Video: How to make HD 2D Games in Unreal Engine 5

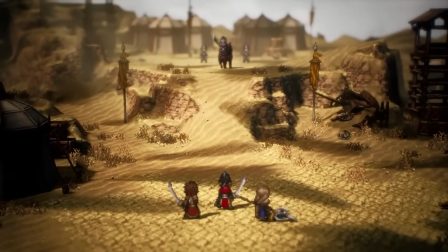[0:00]
HD2D graphics using Unreal Engine got popularized by Square Enix and Acquire through the Octopath Traveller series which had its first release in 2018.
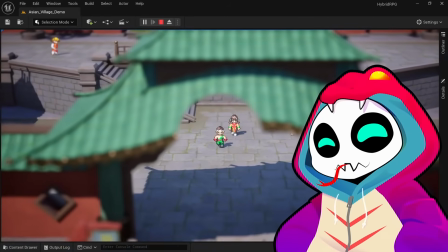[0:08]
Even though the term HD2D is trademark, we can all take inspiration from this art style and apply it to our own games. In this video I'll break down the essential steps to achieve this HD2D look. There are a couple of Japanese speeches and interviews from the dev team of Octopath Traveller which I will
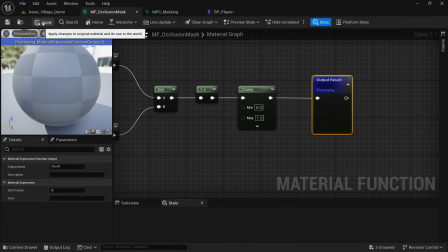[0:23]
summarize and on top of that give some more concrete advice on how to implement these things in Unreal Engine.
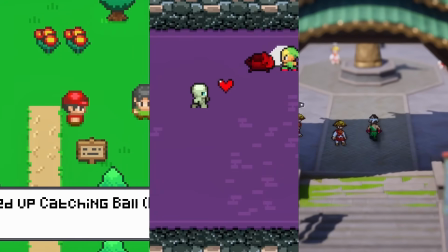[0:28]
But I also do have a full 17-hour course that will take you through all of the steps of creating three different 2D Top Throne games in Unreal,
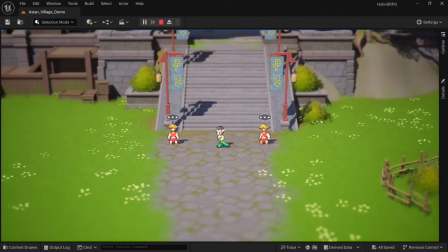[0:35]
with the last one being a 2D-3D hybrid utilizing a lot of these techniques, so please check it out from the discount link in the description.
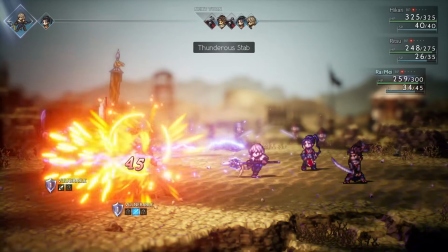[0:42]
Let's get right into it. The first point is quite obvious, but the most important. And of course, you'll need to use pixel art characters. When Square Enix approached Acquire for Octopath, the requirement was to use 2D characters in a 3D world to mix nostalgic pixel art with modern rendering techniques and Acquire had to figure out how to achieve that. With Unreal Engine, we can make use of Paper2D which is the built-in framework for sprite animations and we can just import sprite sheets,
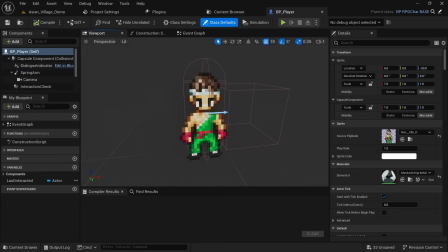[1:06]
turn them into flipbooks and then apply those flipbooks to a paper character-based blueprint.
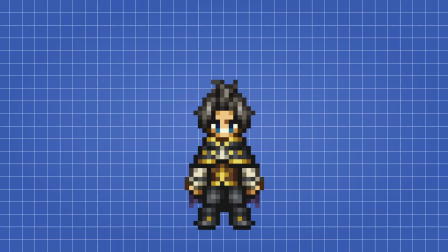[1:11]
Sprite sizes will differ per character but as an example, Cyrus is 34 pixels tall and 18 pixels wide, while other characters like Olberic can be taller and wider. These characters usually feature a color palette with pretty low saturation,
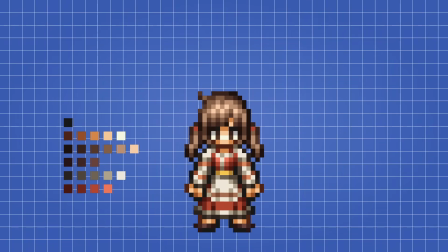[1:24]
and this NPC for example has six different main colors outside of black with ramps covering three to six tones.
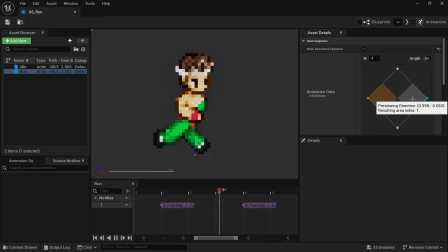[1:31]
For top-down games, these characters will generally feature animations with four different directions, covering left, right, up, and down.
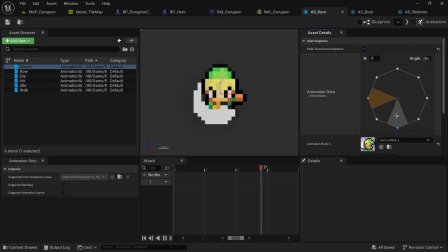[1:38]
Eight or 16 directions are also possible for smoother animations, but will drastically increase your workload.
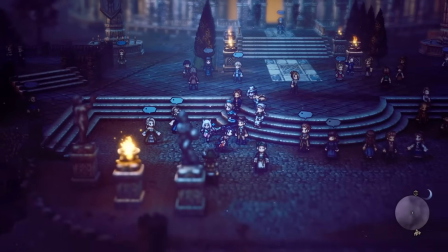[1:44]
Even just four directions are already a lot if you have hundreds of characters, and instead of drawing every frame by hand, In the case of Octopath,
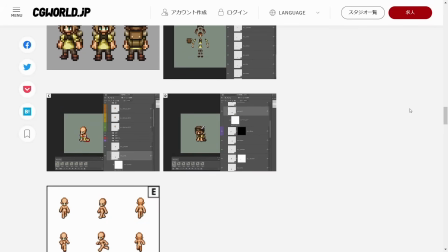[1:51]
they created a character base, attached modular clothing, and used Photoshop's Puppet Warp functionality to create these sprite sheets.
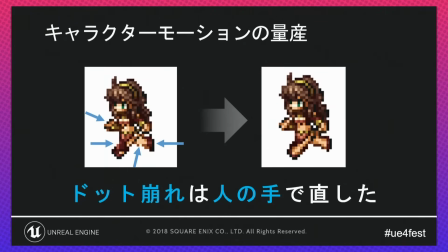[1:59]
However, final adjustments would still be made by hand.
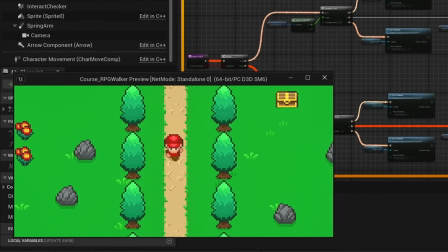[2:02]
After your characters are in-engine, you need to come up with your own logic to switch these directions in the blueprint based on the character's rotation.
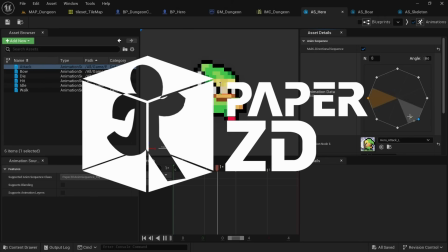[2:08]
Or just utilize the free PaperZD plugin which comes with a system built-in for directional animations.
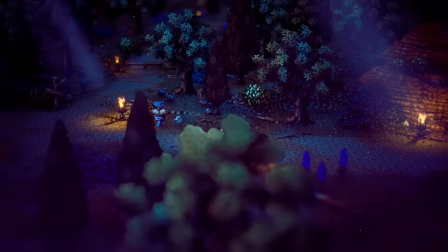[2:14]
The next most important thing are the lighting and shadows and this is where Unreal Engine really shines.
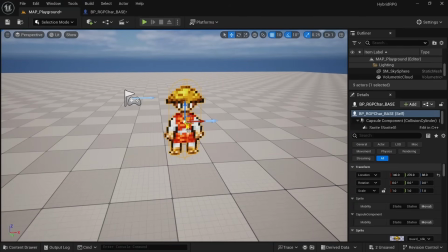[2:19]
By default, sprites and flipbooks won't cast shadows, but this can be enabled by just ticking a box.
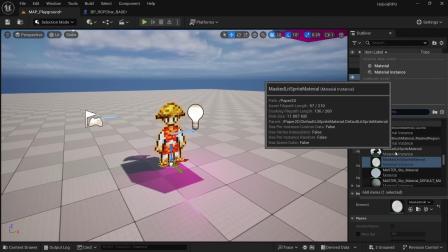[2:24]
They also don't receive shadows or lighting information and we simply have to change from the unlit sprite material to the lit sprite material to achieve that.
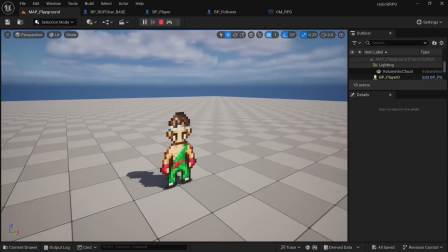[2:33]
In most cases, you want to adjust the directional light that simulates the sun to hit the characters diagonally from the front, so it casts an interesting diagonal shadow.
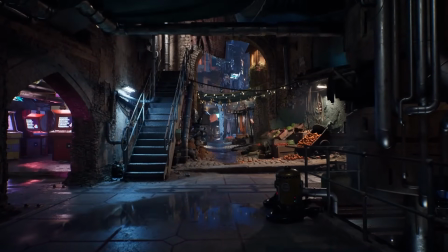[2:42]
Of course, you can then also place other light sources into the scene and also fake light such as god rays.
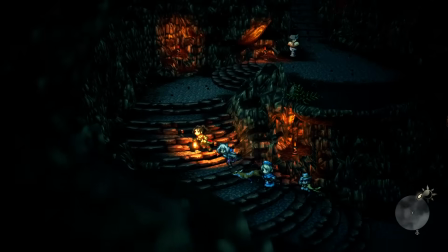[2:47]
In Octopath, there are also often scenes where you enter a cave and your character will hold a lamp that illuminates the environment.
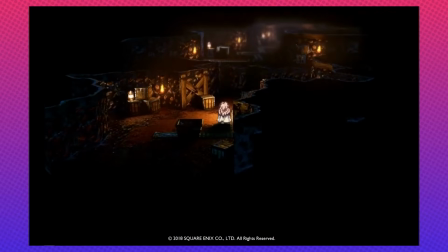[2:53]
And this was actually one of the first things the development team prototyped still using Maya before moving into Unreal.
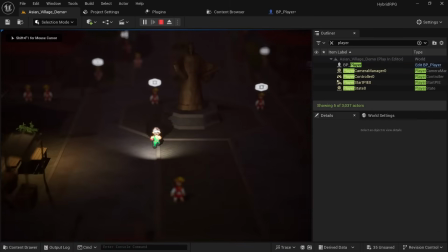[2:59]
This effect can be achieved by simply attaching a spotlight to the character and setting it to absolute rotation so it doesn't turn together with the character and will always shine at it from the front.
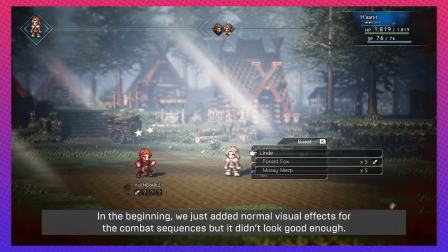[3:09]
In one of the interviews,
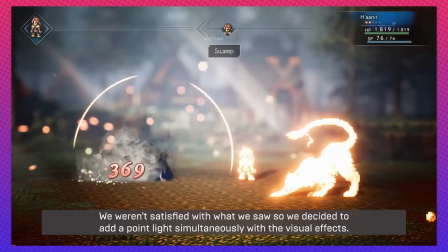[3:10]
the art director Mika Izuka mentions how just using particle effects wasn't enough and they would also spawn point lights whenever an effect would play out to also illuminate the environment.
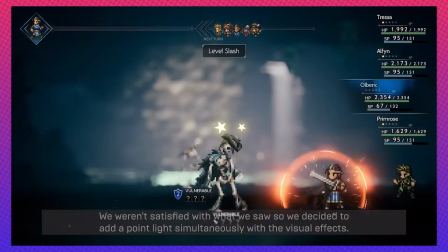[3:19]
But they're also still using Unreal Engine 4.
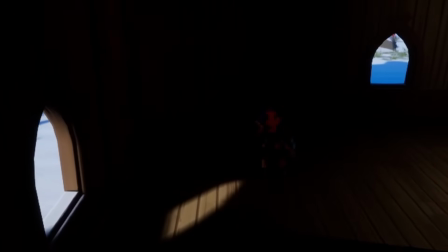[3:21]
So if you were to use UE5 and Lumen, you could just play out an effect and the emissive materials will automatically illuminate the surroundings.
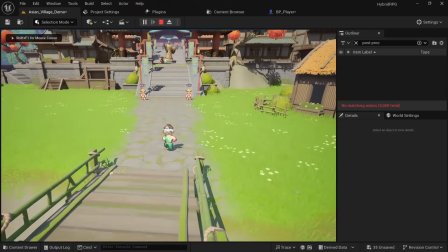[3:29]
But Lumen comes with a high performance cost and you might not want to use it. The next most important thing are the camera settings and just changing a few things here will make a huge difference. During one of the speeches, Isokasan mentions how during the first prototype in Unreal,
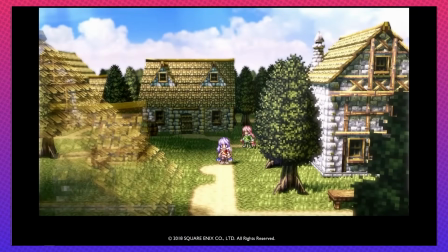[3:42]
the scale just didn't look right and to achieve a perspective closer to retro pixel art games from the past,
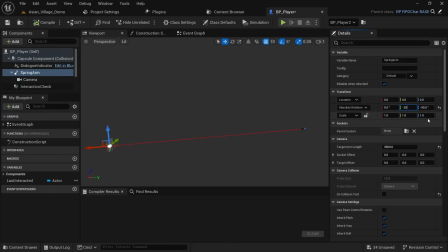[3:48]
they angled the camera downwards and decreased the field of view setting. I found that pointing the camera downwards by 20 degrees gives us the nice top-down view.
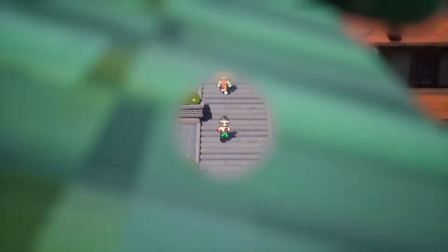[3:56]
For the field of view setting on the camera, something between 35 and 45 degrees gives us a similar look to Octopath and makes buildings appear more miniature-like.